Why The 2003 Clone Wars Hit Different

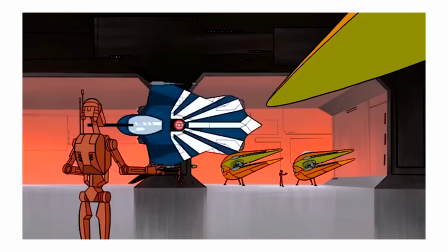And Genndy Tartakovsky, being the expert storyteller he was and is, didn't just want to put out any old micro-series.
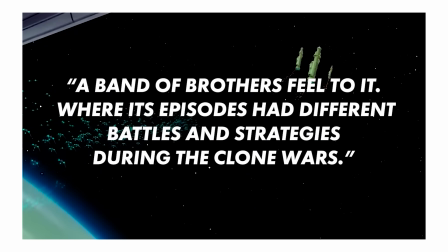He wanted to develop a series that had, quote, a band of brothers feel to it, where its episodes had different battles and strategies during the Clone Wars.
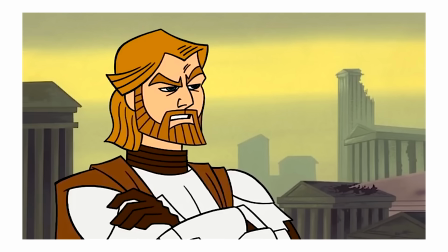And if you don't know, let me have the pleasure of telling you. This was insane.
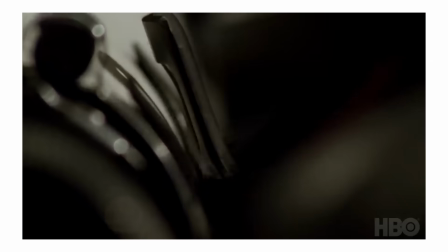Band of Brothers is considered to be one of the greatest television shows of all time, and followed the harrowing,
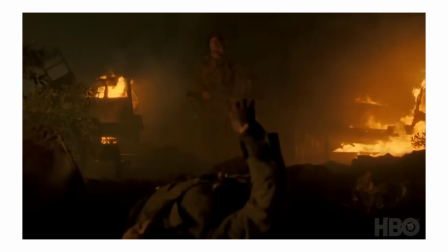truly horrifyingly realistic exploits of the United States Army in World War II across 60-minute episodes.
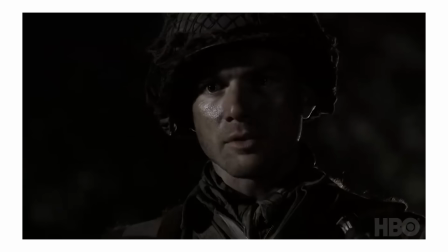And Genndy wanted to translate that into 3-minute episodes of a cartoon
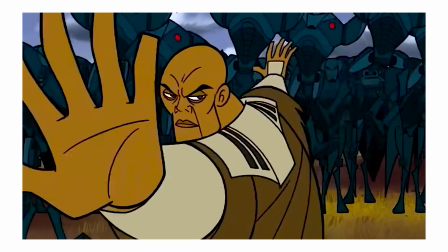where space wizards with glow sticks waved their hands to knock over kitchen appliances holding M4s.
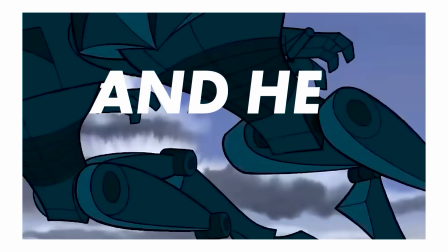And he did it.
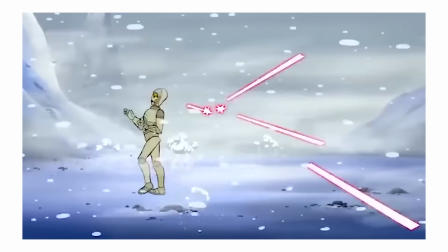Genndy's goal of showcasing the Clone Wars as real war acts as a decoder ring for why the series exists and succeeds as it does.
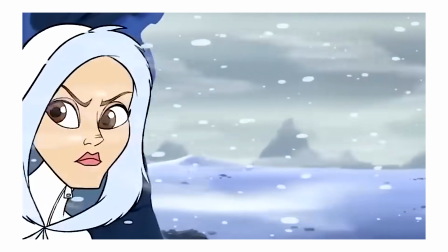Genndy understood the limitations of what a micro-series like this could be, and instead of trying to cram a Star Wars story into 3-minute episodes,
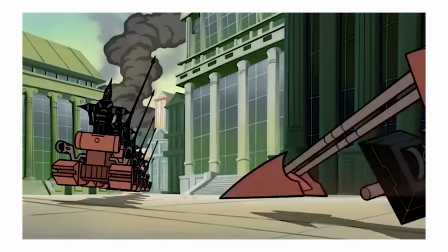he told war stories that just happened to be inside the Star Wars universe.
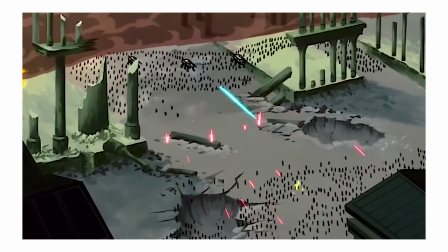The man had 180 seconds to grab the attention of kids and adults
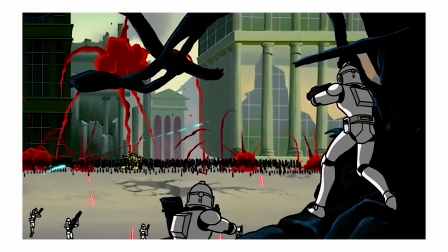alike in order to make them invested enough to purchase a $12 movie ticket down the line.
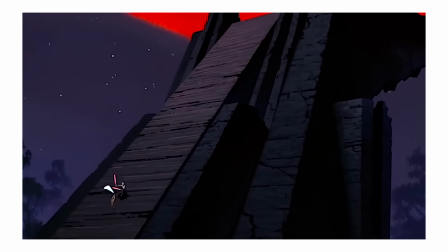And in my assessment, these limitations imposed on the Clone Wars microseries narrative unlocked the best parts of what Star Wars could be.
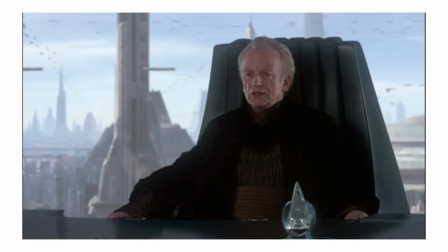Where the core prequel trilogy is bogged down by hemorrhage-inducing dialogue,
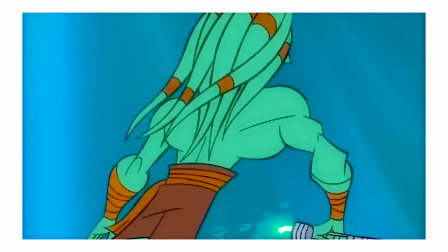And it gets everywhere. the microseries avoids that by literally just not having dialogue half the time.
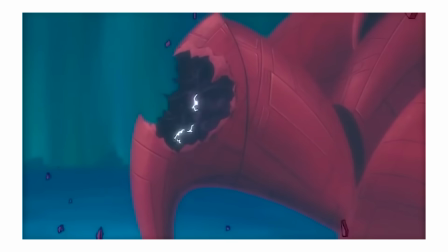Several episodes are purely focused on relaying important information through visual storytelling and character action.
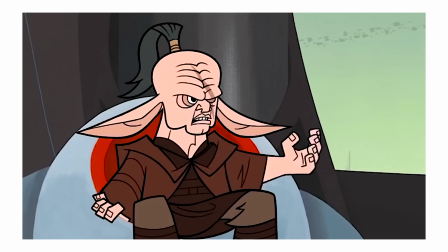Much of the dialogue that does appear is in relation to the events of the war and conflict itself.
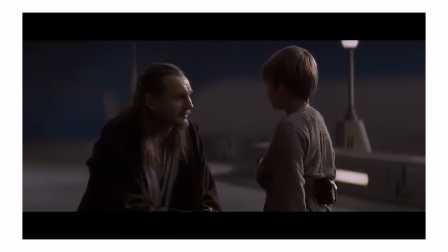Where the core series might spend time bringing the narrative to a crawl to explain world building, I've been wondering, what are midichlorians?
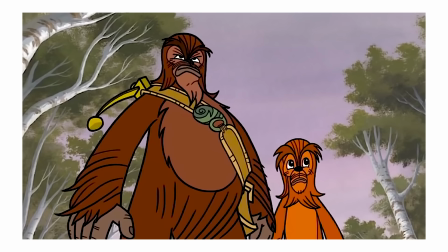Or worse, commercial trading alliances, the micro-series doesn't bother because it doesn't have time for that.
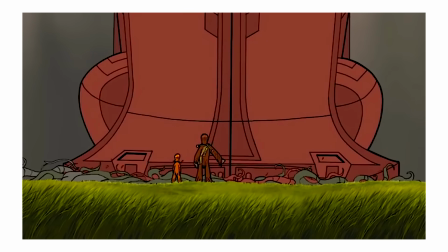And even when it does, it doesn't matter, because the focus of the story requires no exposition,
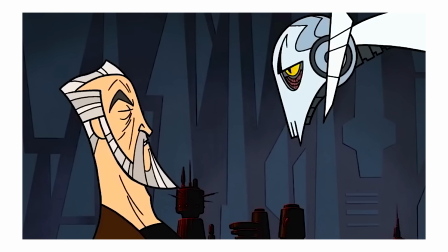because the focus of the story is not really the machinations of the Sith, or the all-powerful presence of the Force,
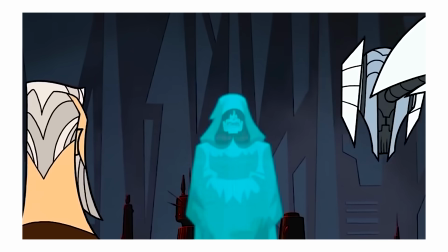or the prophecy of the Chosen One. The focus is war, and how violent, unpredictable,
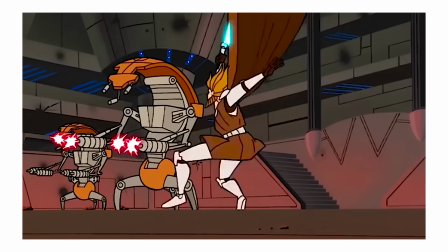all-consuming, and widespread it is, all of which need no exposition save for what can be shown visually.
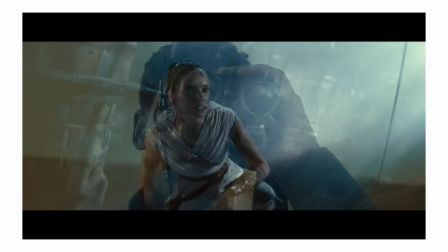Where the core series always keeps us centered on a few key characters as they accomplish their specific goals,
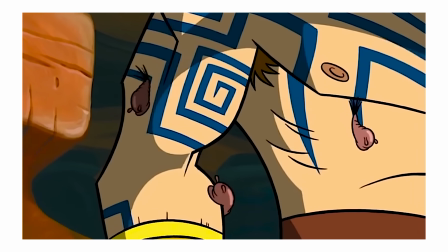the Clone Wars micro-series allows us to simultaneously touch all parts of the galaxy.
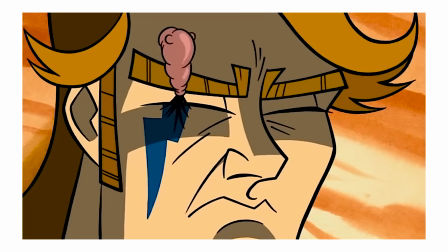The Clone Wars at the time gave audiences the widest scope of any Star Wars story.
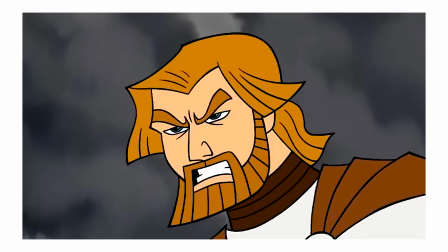We got to individually follow Obi-Wan, Stormtroopers, Anakin, Yoda,
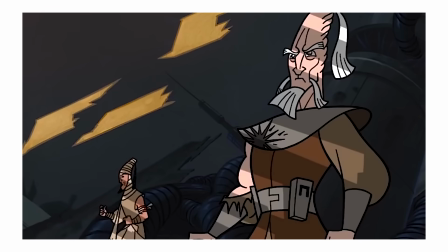Padme, Mace Windu, Ki-Adi-Mundi, Asajj Ventress, and many others.
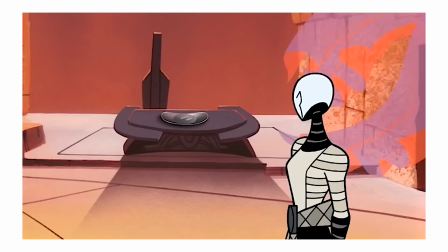Much of the micro-series felt like there was no main character,
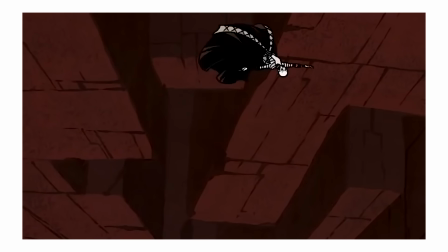which worked well in achieving the narrative's goal of making us feel like this was an intergalactic war that affected all people equally.
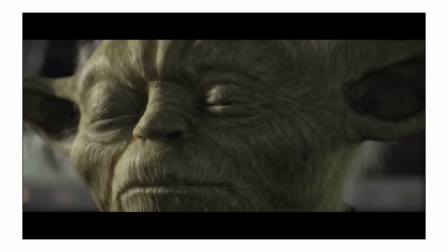Where the core series was limited by the reality of what human actors could do coupled with CGI,
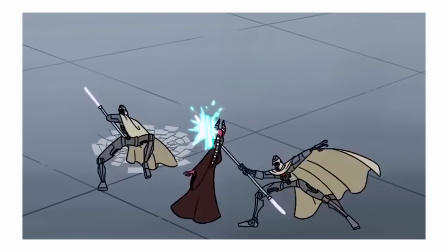the Clone Wars micro-series used animation to show us Jedi in their purest form. In my Incredibles video, I talked about director Brad Bird's view on animation being caricature. And that's not the reason to do animation anyway. The reason to do it is caricature. It means reducing something to its essence. So it becomes this, it's almost like boiled down to its essence. Well, animators do that not only with the style of how something looks, but how it moves.
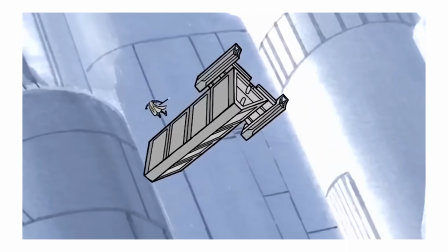That outlook on animation's capabilities relates very well to the Clone Wars micro-series.
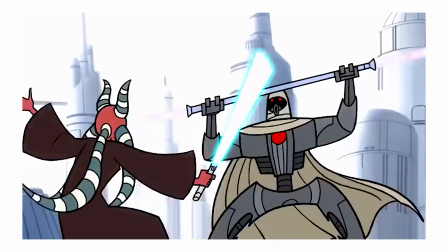The caricature, that distilled essence, is on full display in the Clone Wars.
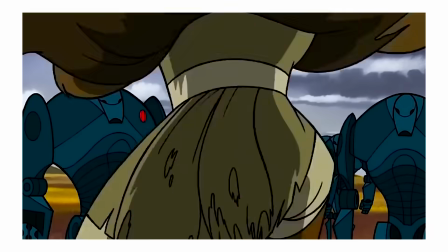Samuel Jackson, as cool as he is, could never get away with doing this, because it would look silly and impossible.
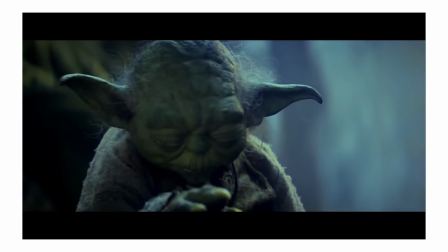But animated Mace Windu? No problem. Yoda in Episode 5 wowed us by slowly lifting an X-Wing with the Force.
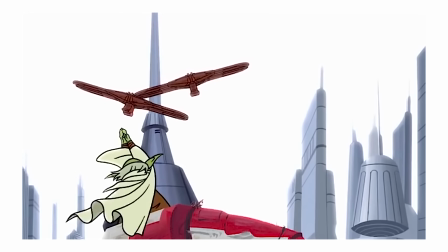But Clone Wars Yoda can flash his fingers and banish entire tanks in dropships to the Shadow Realm.
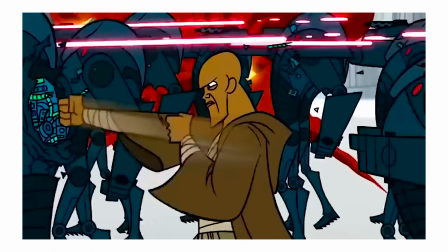One of the biggest reasons the Clone Wars miniseries is so beloved by Star Wars fans
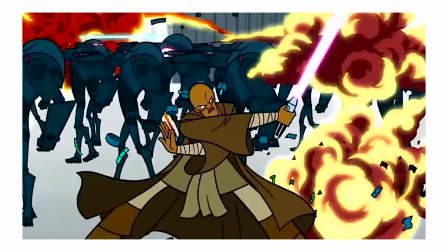is because it shows the Jedi as cool as they have ever and maybe will ever be.
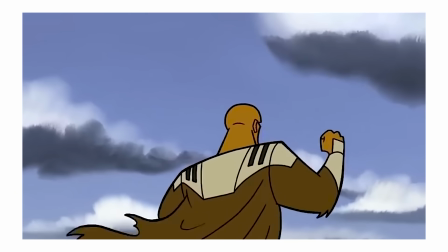The animation of the series allows the Jedi to be the truly awe-inspiring galactic warriors that Star Wars has always built them up to be.
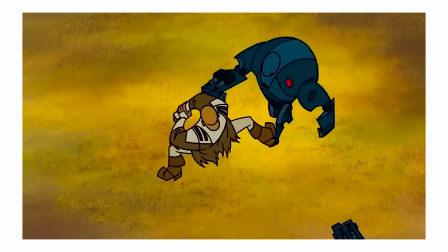The micro-series treats them as equivalent to whole armies. And I'm not being hyperbolic, I mean that literally.
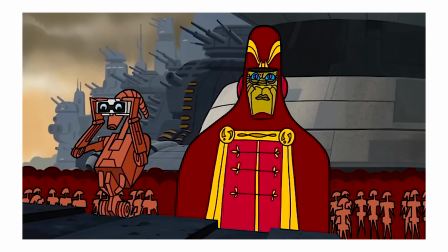I have a visual. Jedi? I think so. How many? 1,000? No. 80? No, sir. What? 50? Less. 40? Come on, how many?
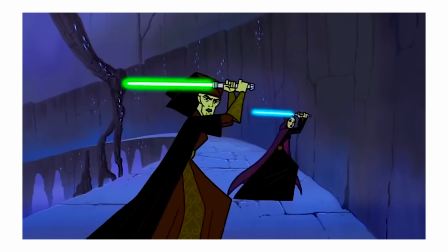2.
And that establishment of the Jedi's overwhelming power directly contributes to the most threatening antagonist in Star Wars history,
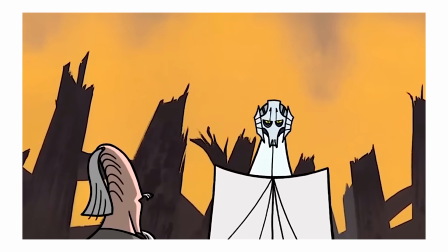animated Grievous. So much time had been spent building up the unmatched power of the Jedi that Grievous's
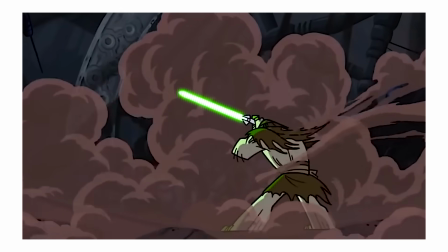introduction of taking down a whole squadron of them is about as intimidating as any viewer could imagine.
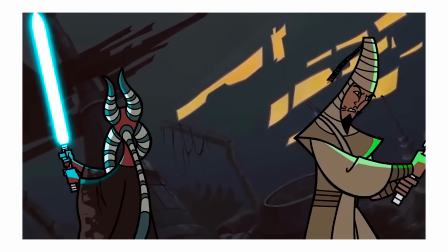The micro-series created a Grievous unlike any antagonist we had seen before in Star Wars.
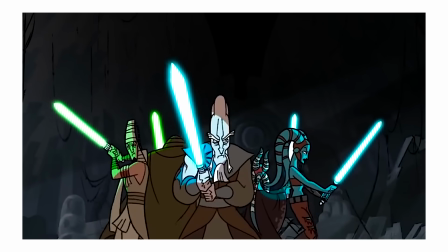He is handled more like a horror movie monster than a typical villain,
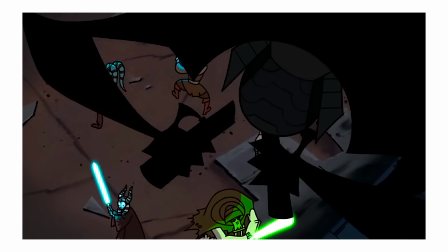and all that works on a narrative level to establish his character and the menace behind it.
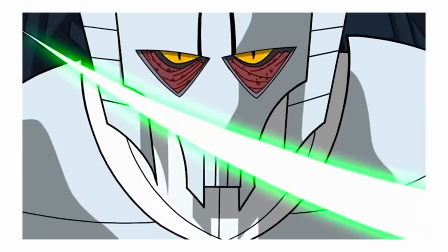The Clone Wars Grievous is a bone-white, dead-eyed behemoth that will hunt you no matter where you are,
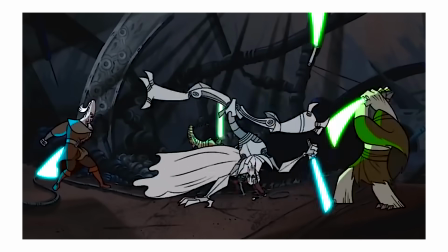and mercilessly kill you in ways you didn't think possible. And even Grievous was used as a tool for visual storytelling.
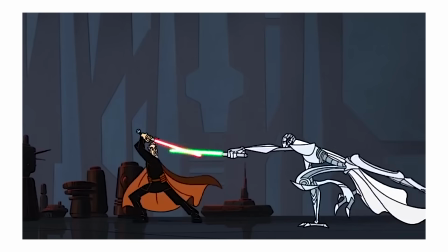His training against Dooku cements just how powerful the Sith are.
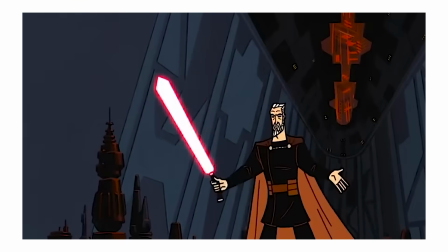Grievous was a character that could take down whole groups of Jedi, yet he seemed almost powerless next to the fully fledged Sith Lords.
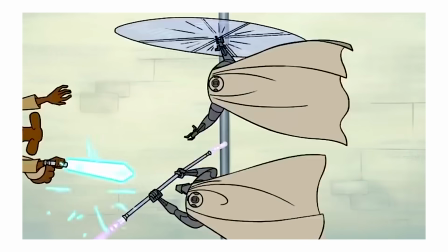All these pieces that I mentioned worked together to create a finished product that Star Wars fans had never seen before.
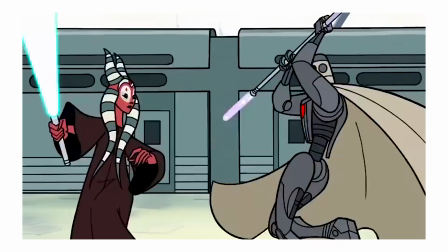And Genndy Tartakovsky and the rest of the creative team achieved this by understanding just how their fiction would be delivered to their audience.
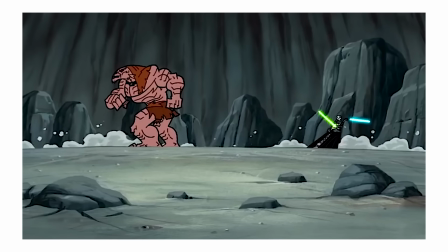When their time frame was 3 minutes per episode, they recognized how tight and to the point each had to be.
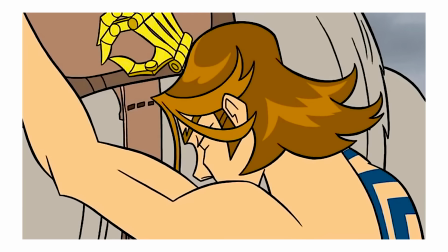And in the third season, where each episode became 12 minutes, they adapted in kind to create a larger,
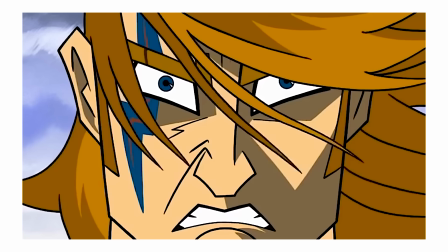underlying narrative that explored Anakin's struggle with self-control and corruption.
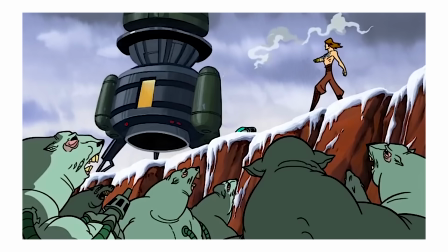To bring this video back full circle, I am still not trying to say that Star Wars doesn't work as films.
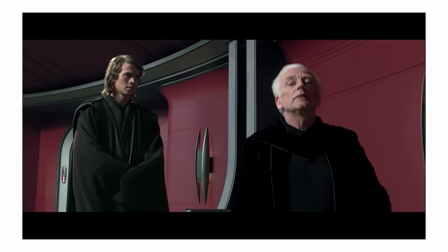But what we as fans have seen, and what writers should pay attention to, is the difference in what the films accentuate versus what the other mediums accentuate.
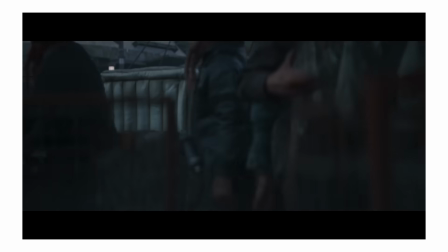The Mandalorian was such a huge success because it focused on an investigative tale about a hardened warrior taking care of a small,
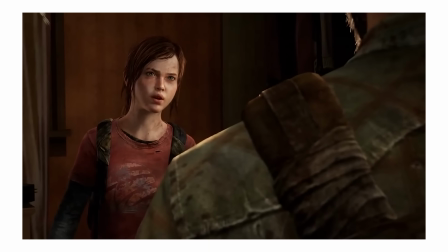ultra-important child. This narrative isn't new by any stretch of the imagination,
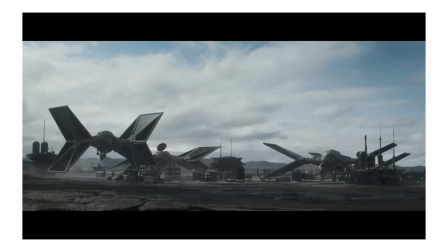but what made The Mandalorian so interesting was using the Star Wars setting in concert
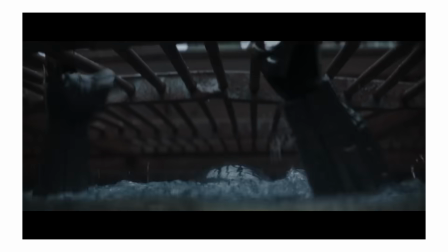with that concept to show us a side of the fiction we hadn't seen before.
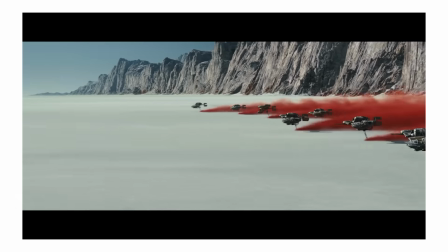The core movies of Star Wars tread these deep, big picture waters of entire galaxies in peril,
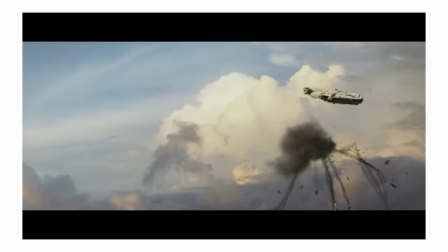of inarguable good versus objective evil, and revisit such topics continuously across 3 separate trilogies.
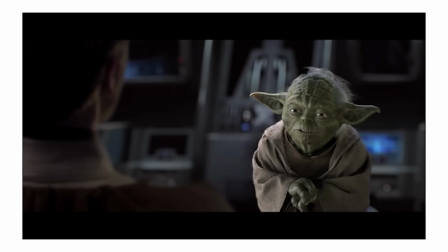The setting itself becomes the focus of the conflict because the conflict puts the setting at stake,
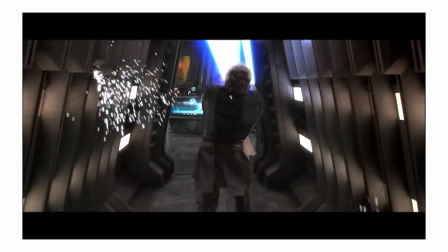therefore oftentimes robbing many of the individual characters room to breathe, properly develop, or be appreciated by the audience.
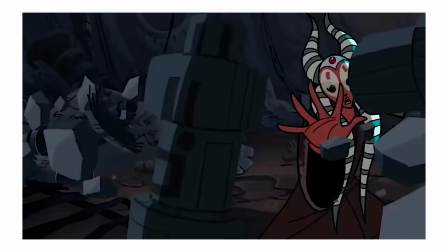But like The Mandalorian,
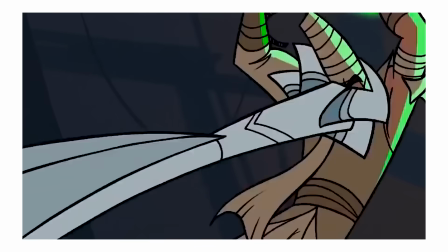the Clone Wars micro-series succeeds because the setting is merely there to give interesting context to the focal point of the fiction,
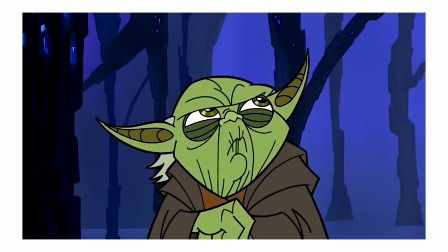in this case, war. We spend time with individual characters and see them each in true, unique conflict.
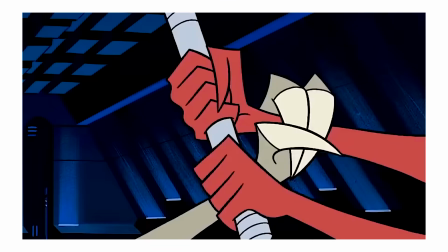And even though I might have spent only a collective 8 minutes with Shaak Ti,
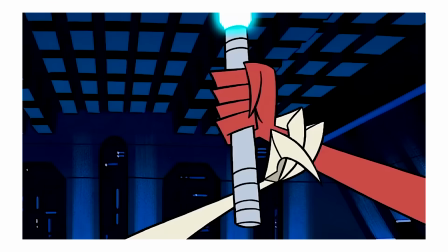I felt more for her in that time than I did across all 3 movies with General Hux.
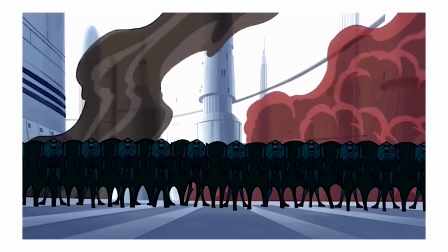The Clone Wars micro-series is Emmy award-winning because at the end of the day,
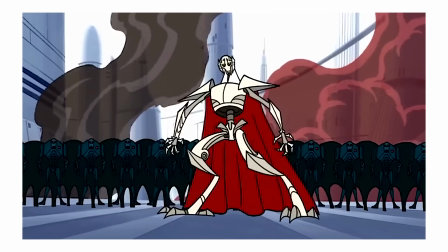Genndy Tartakovsky more or less succeeded in following the mold of Band of Brothers.